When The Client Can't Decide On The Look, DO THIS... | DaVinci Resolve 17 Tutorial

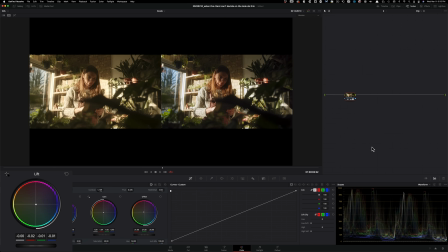744s
maybe something like that and split the difference and just keep it here. And another thing that we can do is we can go under our log wheels.
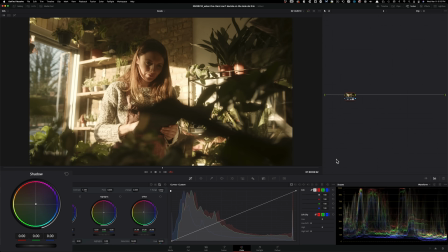751s
And if I go here and look at our scopes, right here, we can go under our log wheels under shadow and clean it up a little bit. So I can pull my red down a little bit, not too much. I can pull my green down a little bit. And now just by doing that, we cleaned up our black points a little bit.
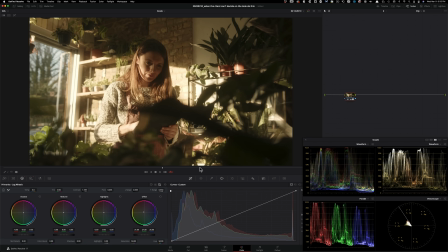769s
We still don't want to bring it down all the way at the bottom because that's going to interfere with the look that we're trying to create. And now if we go between the two, these are the looks that we ended up with. And guys, I was kind of taking you through my process and thinking out loud, but when you're going to be creating this, it's going to happen super quick.
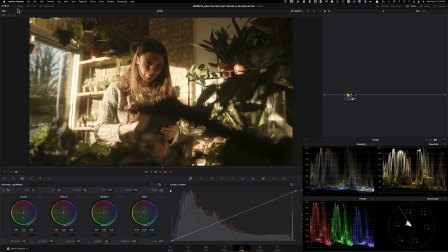787s
And that's the way that you want to approach this. So at the end, what you would do is you'll go ahead and grab a still on this as well.
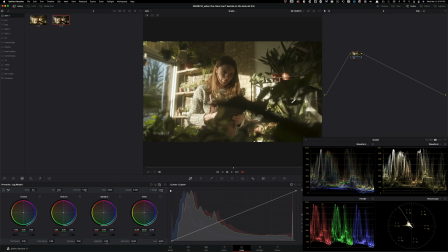795s
And then you'll go ahead and grab a still here. And basically, these are the 3 stills that you're going to grab, right click, and then export. And that's what you're going to send to your client. And then the next step to this entire process is called the lookbook. And how to present it, how to create it, all that is covered in my actual masterclass.
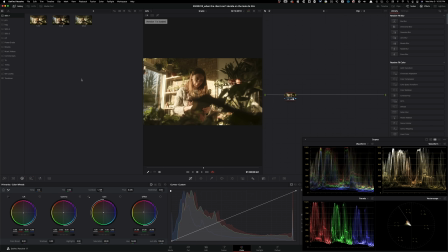815s
One last thing that I would do with the creative version of it is to bring down the exposure close to what we see here, okay? So I'll literally just do split screen.
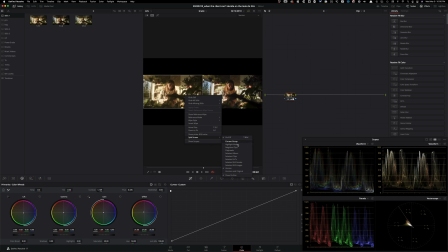826s
And now we have our safer version on the other side.
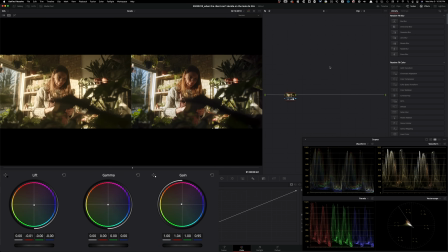832s
And all I want to do is I want to go under my lift gamma gain and I want to pull my gamma down a little bit. Not too much, something like this. And then I want to take my gain and pull it down too. I'm just looking at the bricks in the back right here. I want to protect them as much as possible.
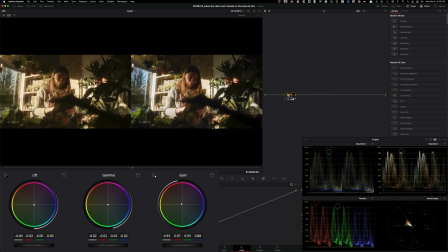848s
So bring it back where they're looking natural. And then the rest might just stay where it is. But like, see, even just doing something like this, I feel like we got a bit more saturation out of our image and everything feels like it belongs.
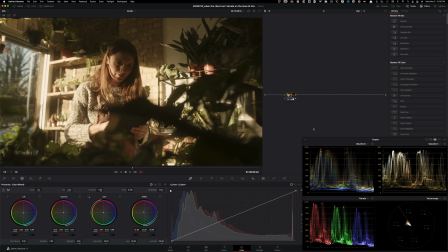864s
Because if I show you the previous version that we had to the new version, I just feel like the exposure feels right. Once again, going back and forth between these 2 versions now, they're a lot closer. They still have their own characteristic. This one has really nice, soft custom curve as a film would.
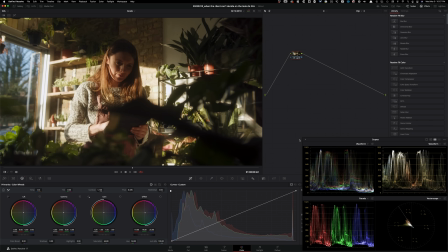884s
And then this one is a bit more on the digital side, but still has really nice colors and its own personality. So This would be something that I would experiment with. I would even take my lift right now and just pull it down a little bit just to kind of, again, see what I like.
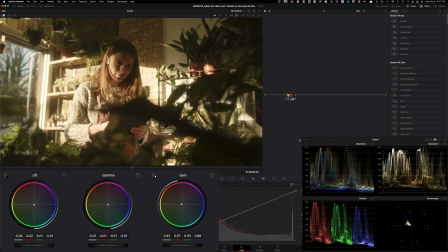902s
And if I were to compare it with the previous version that we thought was pretty good to the new version,
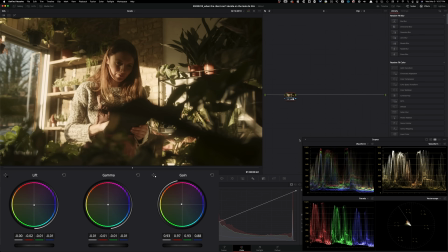908s
personally, I feel like bringing the highlights down just enough where everything is protected is never a bad idea. And once again, when we go between these two versions, it does actually look pretty nice.
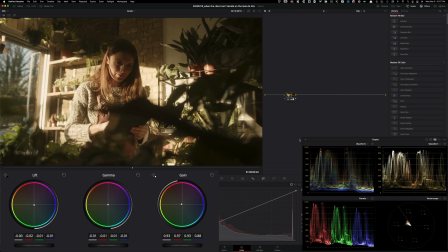922s
And now that we're looking at making all these other changes, one thing that I want to see is lift up our gamma a little bit, pull our lift down just a tiny bit, and now I want to put some color back in there.
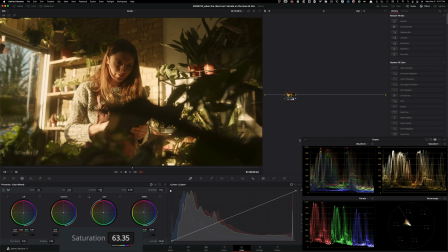935s
So I'm just going to go under my saturation, crank it too much, and then pull it back, and then see, okay, where do I want to kind of keep it? So even just like this much color, and we're at 57 instead of 50.
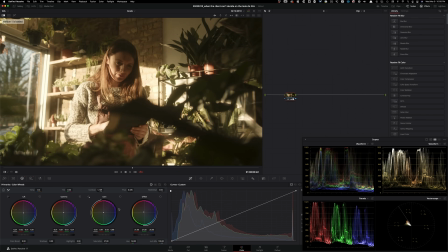953s
And if I go between these two versions, like now they're starting to have a really different type of personality.
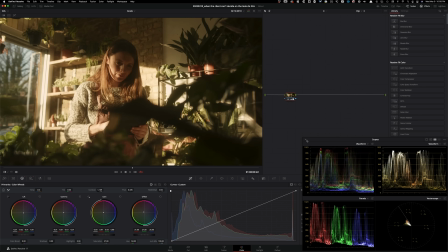959s
So this is before, right, that we created. And then this is a new version that we want to present to our client.
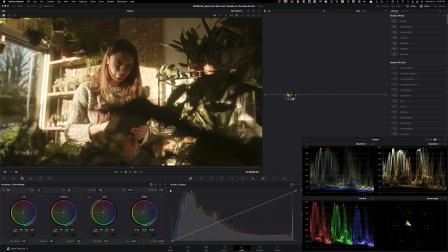965s
And if you look at how much more detail that came through, even in the sky, like before and after, like right here, the plant, right?
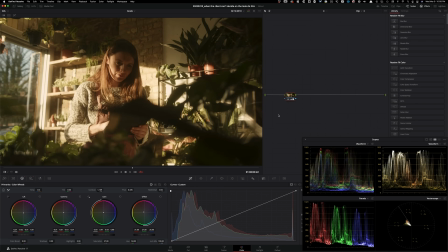972s
Like how it's just coming to life, her skin, same thing. The hair is looking so beautiful. And then if I were to do a split screen and look at the two versions,
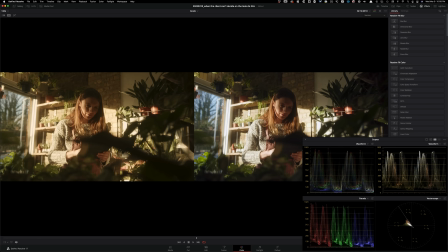981s
I feel like they're a lot closer in terms of the overall contrast and exposure, yet they both have their own personalities.
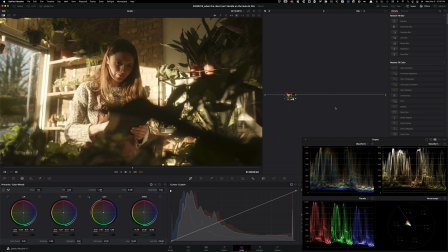988s
So now let's check out the final look in full screen.